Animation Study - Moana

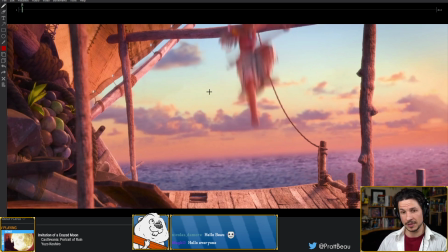[11:09]
So to avoid that happening in this scene, they are
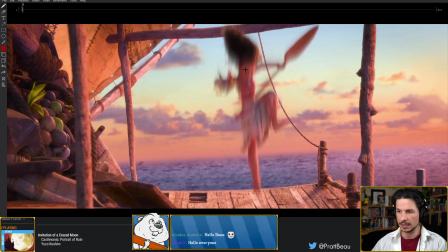[11:15]
pushing the contrast of straights versus curves a lot. So this is an easy one to look at. Straight versus curve. So you get this really big contrast in the pose on one side versus the other.
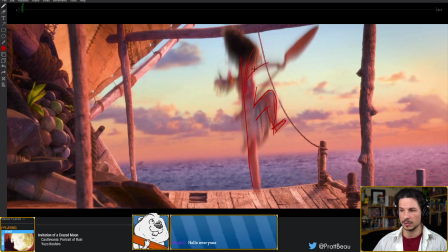[11:34]
They're pushing the line of action right through the pose, right into the hand here.
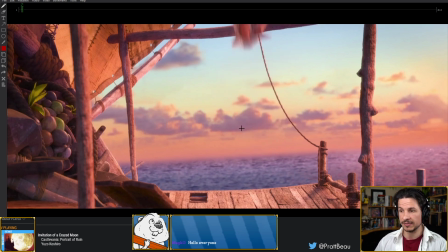[11:44]
They are making sure that it is not even. And you can see it right from the start as she's falling in. They are pushing the offset of the feet. So you've got both feet here. And I apologize for the crude drawings.
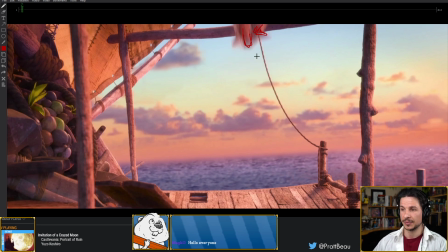[11:57]
I'm just going to try and go as quickly as possible for the drawings. So they have the feet close together, and then they're building in an offset. So we can see that spacing difference in between. This is another thing that's going to build contrast in this movement. And it's just a quick little motion here.
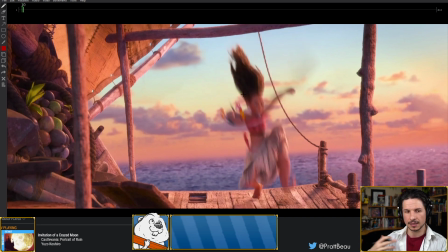[12:16]
Not that it doesn't take a long time, but they're applying all these principles right in here.
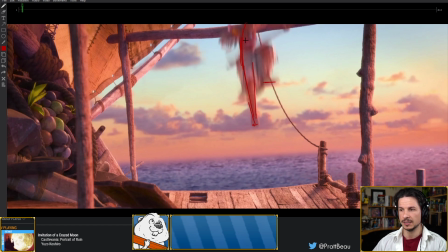[12:24]
You can see that at the beginning, she's a little bit more bent here. As she comes down, it goes straighter.
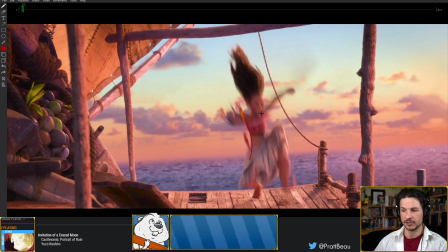[12:30]
And then as she hits the ground, they actually reverse the line of action right in there.
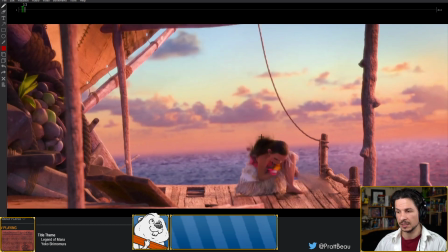[12:37]
Her spine reverses a little bit before coming back in. So they're really pushing this visual contrast in these poses as she comes down and hits the ground.
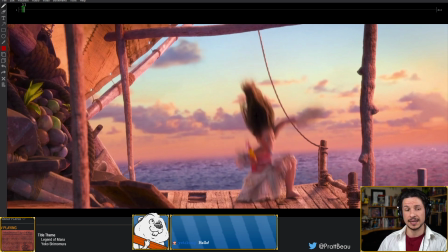[12:51]
That is very important in getting that dynamic feeling.
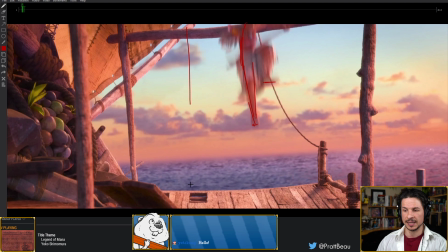[12:56]
If they just had her fall and she was straight the whole time and then she landed and she was bent like that, so simplified curves, it's not going to be as interesting. And John, hello! And Yeti, hello as well!
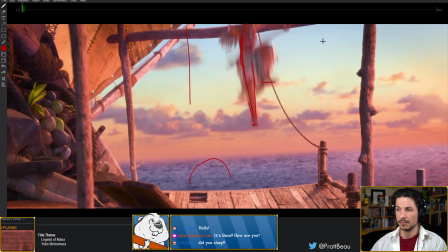[13:10]
So instead, what they're doing is that they have her bent a little bit, they straighten her, over straighten her, so now she's getting curved slightly back before curling in.
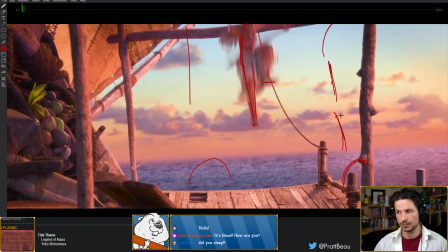[13:26]
Now this can be very good or very bad. And this is something that you'll kind of pick up on when you start analyzing animations, and especially this is just an aside here.
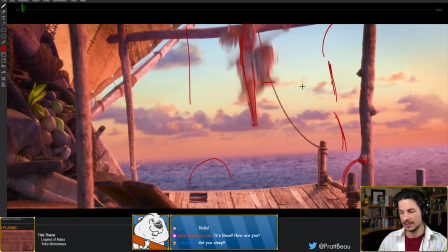[13:43]
It's often tempting to analyze good animation. We see something amazing and say, oh, wow, how did they do it? Let's analyze it. That's good. You want to analyze good animation. But if you see something and you go, oh, that didn't really work, or why was that messy?
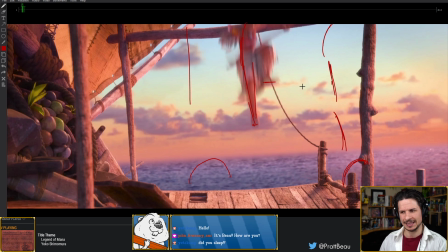[14:02]
Like, why did I not like that scene? Analyze that as well. So the reason I bring this up is this principle here of reversing, they're doing it very quickly.
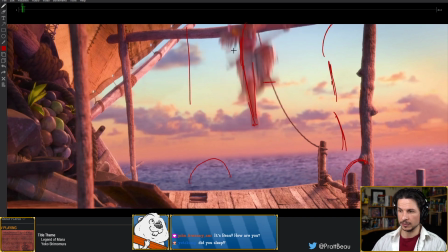[14:15]
So we've got basically 1, 2, so we've got curve, straight, reverse curve,
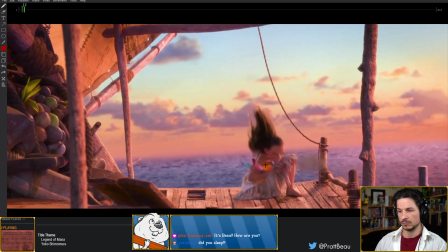[14:22]
and then curve, all within basically 4 frames, because this is starting to curl back up again.
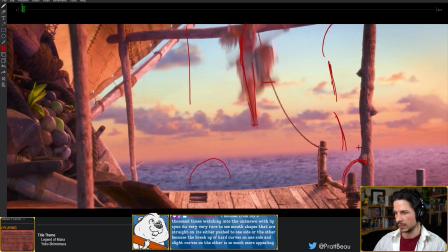[14:31]
S curve and then C. So actually, let's add one thing here. So it's that, and then basically that, S, and then C.
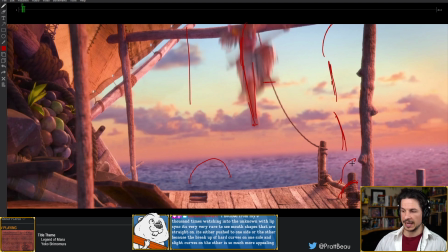[14:47]
So you've got C, straight, reverse C, S, C curve, all within 5 frames. So is it 1, 2, 3, 4, 5? That should just look like the character's doing this, like just flipping and flopping all over the place. Why does this work?
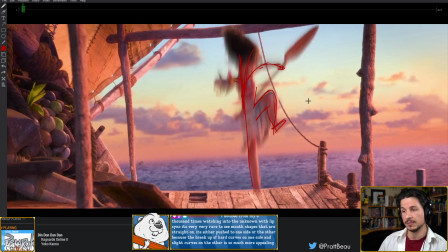[15:08]
Well, they're using different visual elements to connect it the whole time.
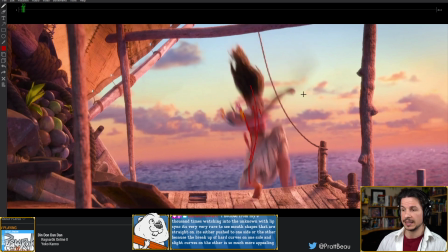[15:13]
That helps. And they're changing it subtly.
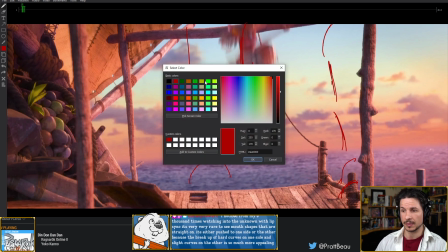[15:18]
If you actually look at the individual elements, so let's take a look at, for example, the hips.
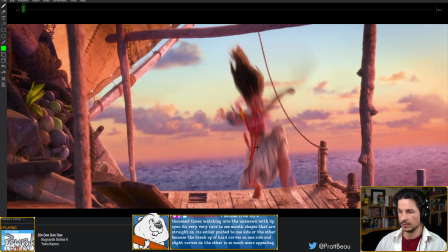[15:25]
We'll just focus on this. Hips come down, down, down, down.
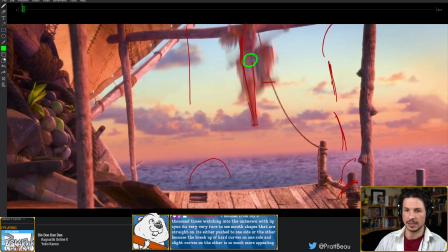[15:34]
And now back a little bit. So if we analyze the hips, very simple curve. It's just kind of got this nice little S to it. And to be honest, this might be because my pose is a little off here.
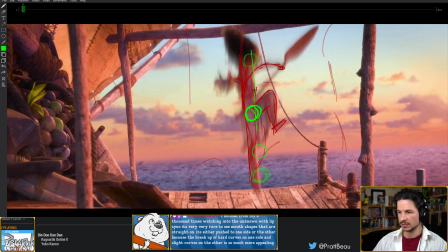[15:50]
So maybe a little bit more like that. So it's straight because she is falling very heavily.
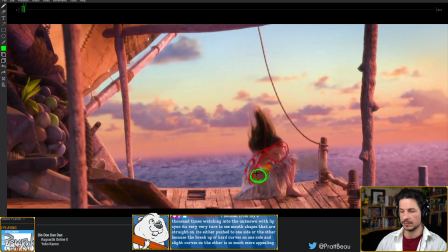[15:55]
And then she lands and there's a little curve in there. So the hips are actually very simple.
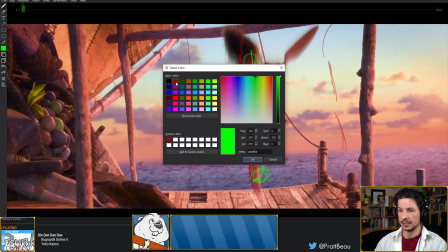[16:02]
They're not waving around. The spine, let's go with black, I guess.
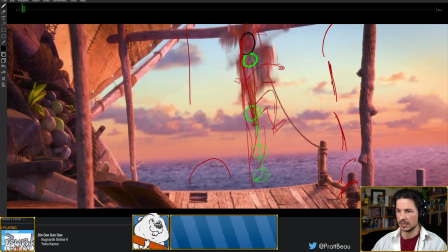[16:10]
So the spine, or I should say the torso. We've got the torso here.
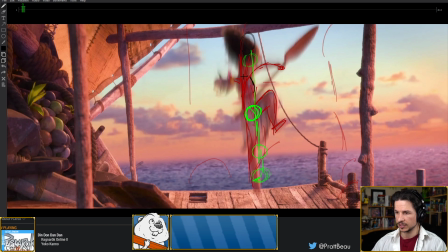[16:16]
Comes through.
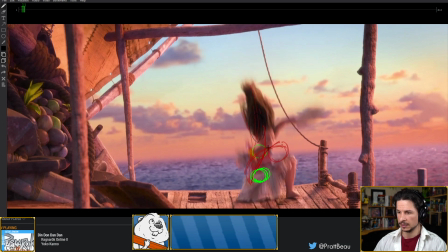[16:20]
And then in and down.
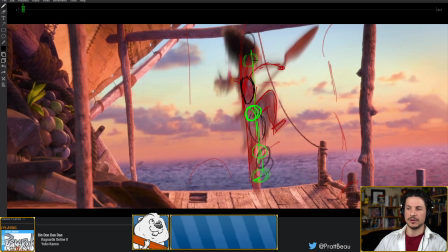[16:30]
So something like that. So you can see, very simple line. Now they're avoiding the boring straight up and down. They could have just put like curve or sphere, sphere, sphere, sphere, straight up and down like this.
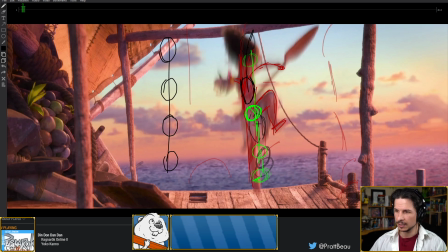[16:45]
That's boring. It's not that interesting. There's a little curve to this kind of S to things. So we've got a little bit of an S in the hips and a little bit of an S in the torso.
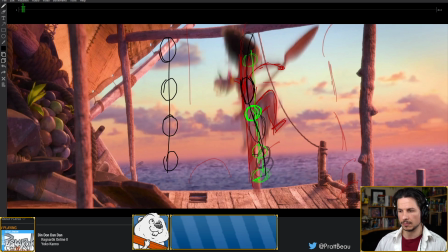[17:01]
Very slight. Okay, great. What does that give us? Well, what that gives us is 2 elements, the hips and the spine, that are moving in a very simple way. They're not bouncing around. It's just slightly off from a straight line. This keeps things simple.
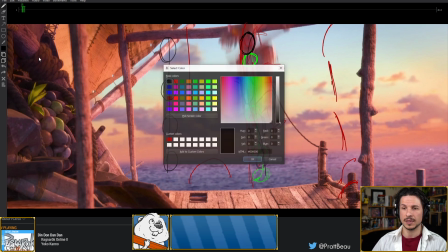[17:21]
So when they are changing the curve of the body, and this is where we're getting a lot of drawing, so it's going to start getting a little messy.
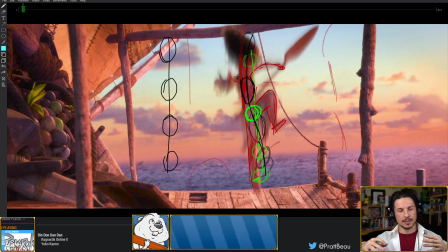[17:30]
When they're changing the curve of the body, it's not pushing the hips or the spine way off. So taking a character and going from here to a character doing this, and then going back and doing this way, so your character is just kind of flopping all over the place.
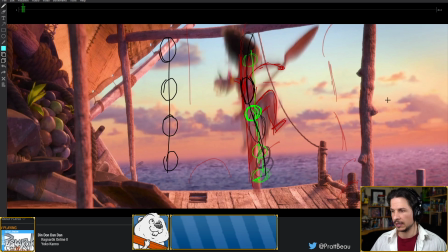[17:49]
Instead, they're just shifting the angle. It would be having a character standing here,
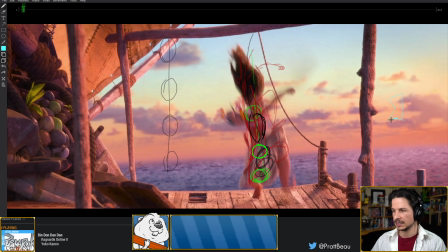[17:57]
like that, and then on the next scene, doing this. So the only thing that really changes is the middle, not the top and bottom. They're shifting her rotation of the torso
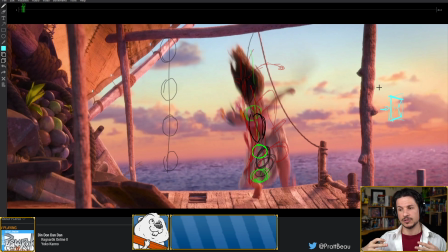[18:16]
and countering it with the hips so that the overall motion is simple, but the line of action changes. This gives a dynamic feeling to this and avoids just the straight down and boring curve.
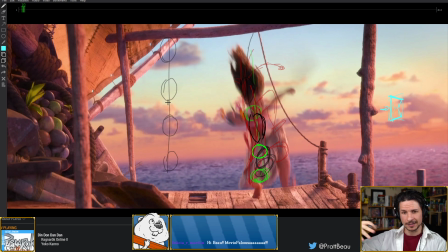[18:35]
Now, on top of that, you've got hair and all of that helps to add to these little things.
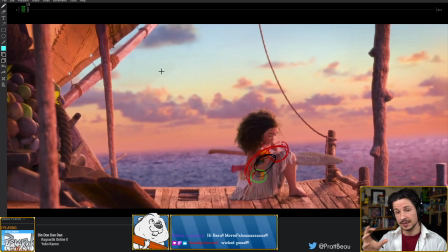[18:40]
But that little element right there helps a lot.
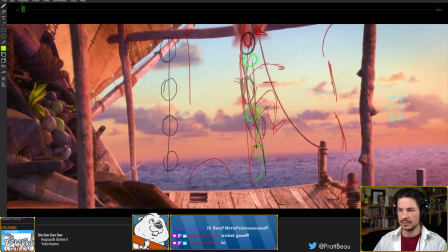[18:46]
It creates this feeling of life in these 5 frames.
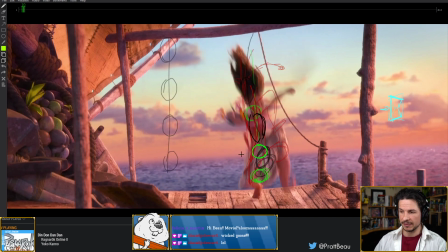[18:54]
Now she comes down. As she hits the ground, you can definitely see her foot catch the ground here.
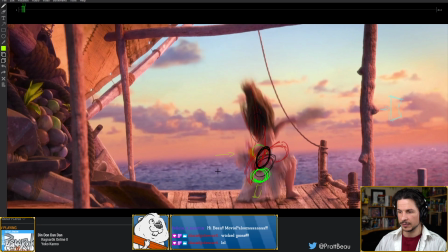[19:01]
And this causes her hips to move sideways slightly. And I love this overshoot.
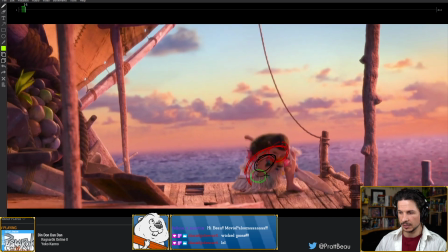[19:07]
So she hits the ground. This is her lowest point.
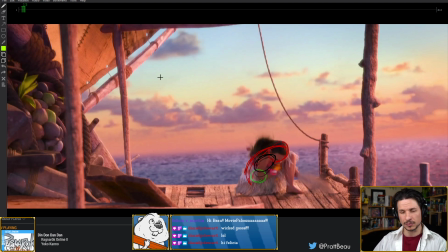[19:10]
Now, this is where the camera move is going to be a little distracting. We have to really watch the animation itself and not what the camera is showing us. So this is her lowest point right here.